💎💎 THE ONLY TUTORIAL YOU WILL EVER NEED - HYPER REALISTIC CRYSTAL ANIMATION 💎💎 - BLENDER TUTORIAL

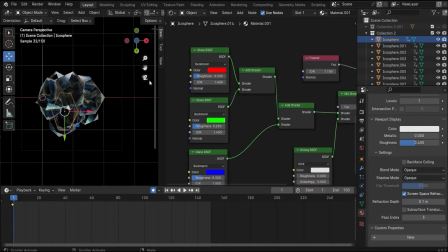[7:43]
Now it looks really complicated but the glass bsdf i already showed shown you how to create it duplicated three times to see more color in the stone inside you have also increased the roughness value and choose different roughness
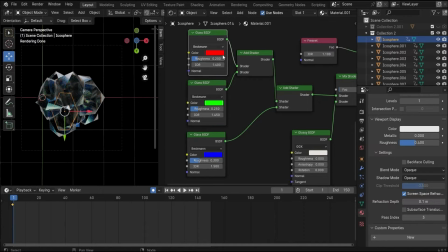[8:02]
value for each glass bsdf make the red one the lowest the green one in the middle and the bluish one the highest and here you also can play with the ior value and here you have also make the red value the lowest
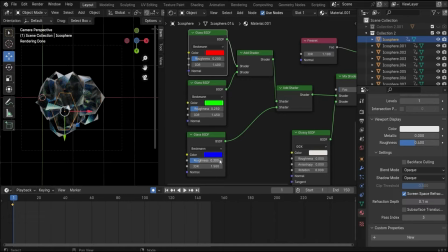[8:19]
the middle one in the middle and the bluish one the highest if you're asking why it is like this it is the real physics of how glass react and these are the real values that you have to use to make
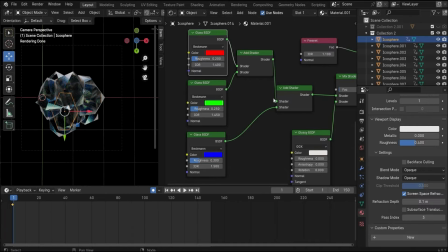[8:36]
everything realistic so use the values because the physics says it is like this to get a perfect result then you have to search for add shader to connect the three glass bsdfs together then again because we have
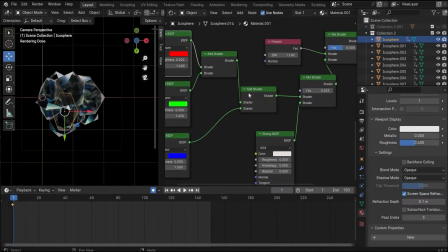[8:54]
only two slots you need again a add shader to connect all three together
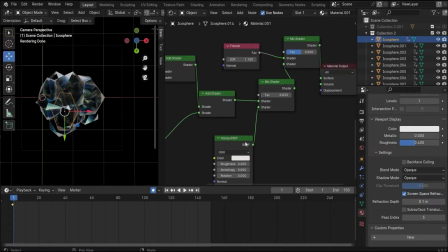[9:00]
then you need a mix shader and here you have to search for glossy BSDF and the glossy BSDF is for the that that you get more glossiness on the stone here you have only to change the roughness to zero
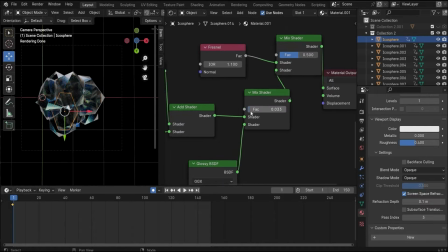[9:19]
and really important with this tag here you can increase and decrease the glossiness of the material. I put it really low because stones and crystals are reflecting but they are not like mirror or something like this.
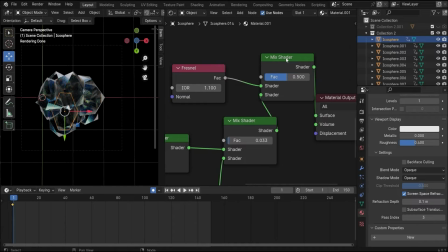[9:39]
And yeah in the next step I again search for mix shader and here I use Fresnel. As you can see the stone looks like this and with Resonel you get good outlines that the crystal get really sharp and here you have also play
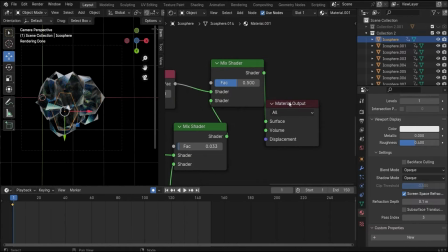[9:59]
with the IOR value and in the end connected with the material output and the material is ready and then you can copy and paste the material to every icosphere you have and then I think the lightning is already good
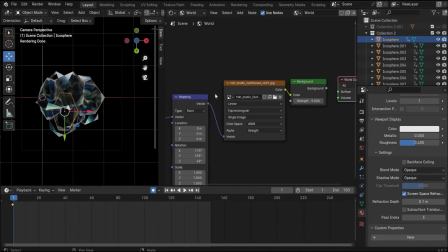[10:17]
but I also go here to the world mode and inserted a hdi map to get a brighter result like this and some reflection of the hdi
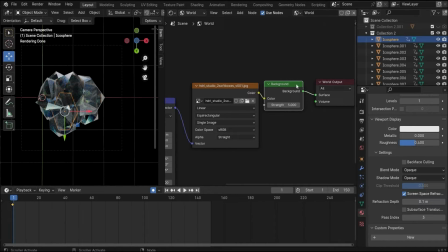[10:29]
world around it and here on the background strength you can make it brighter and lower here I choose the value of five this is here the environment texture
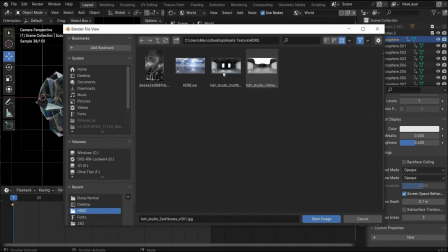[10:44]
tag when you press here on this icon you can add a HDRI map and the HDRI
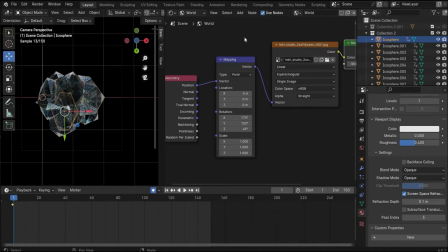[10:50]
map looks like this and then I also searched for mapping and geometry position and played with the rotation values yeah to get other results and reflection of the HDRI map
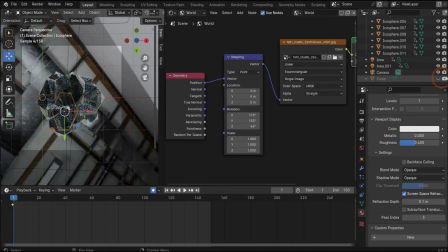[11:07]
in the background you can't see it because of the plane
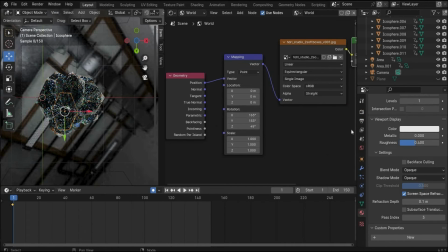[11:12]
but yeah you can here play around how the hdi
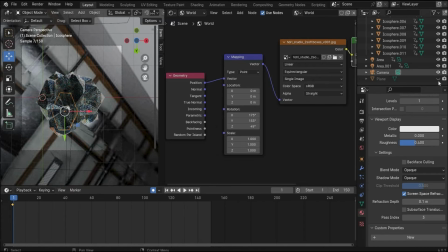[11:17]
map is in the background positioned and in the end the background
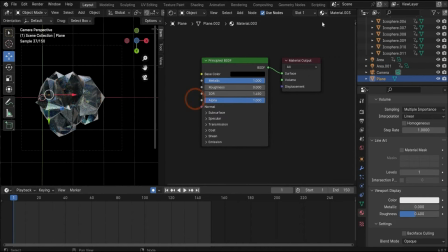[11:22]
i forgot it's a simple material you can create a material here if you press on the plus icon i increase the metallic value to black and that's it so
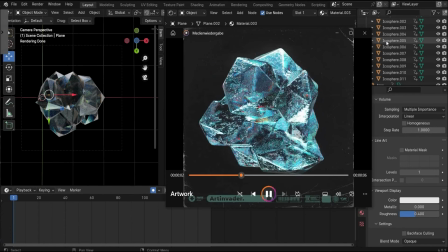[11:35]
in the next step we will create the structure on the stone and for this you have to
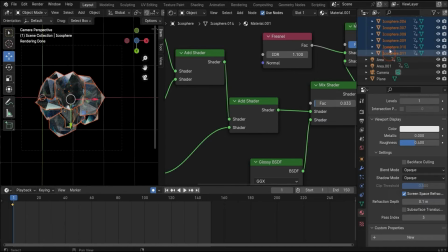[11:41]
select all icospheres and then here in this window and then you have to press join.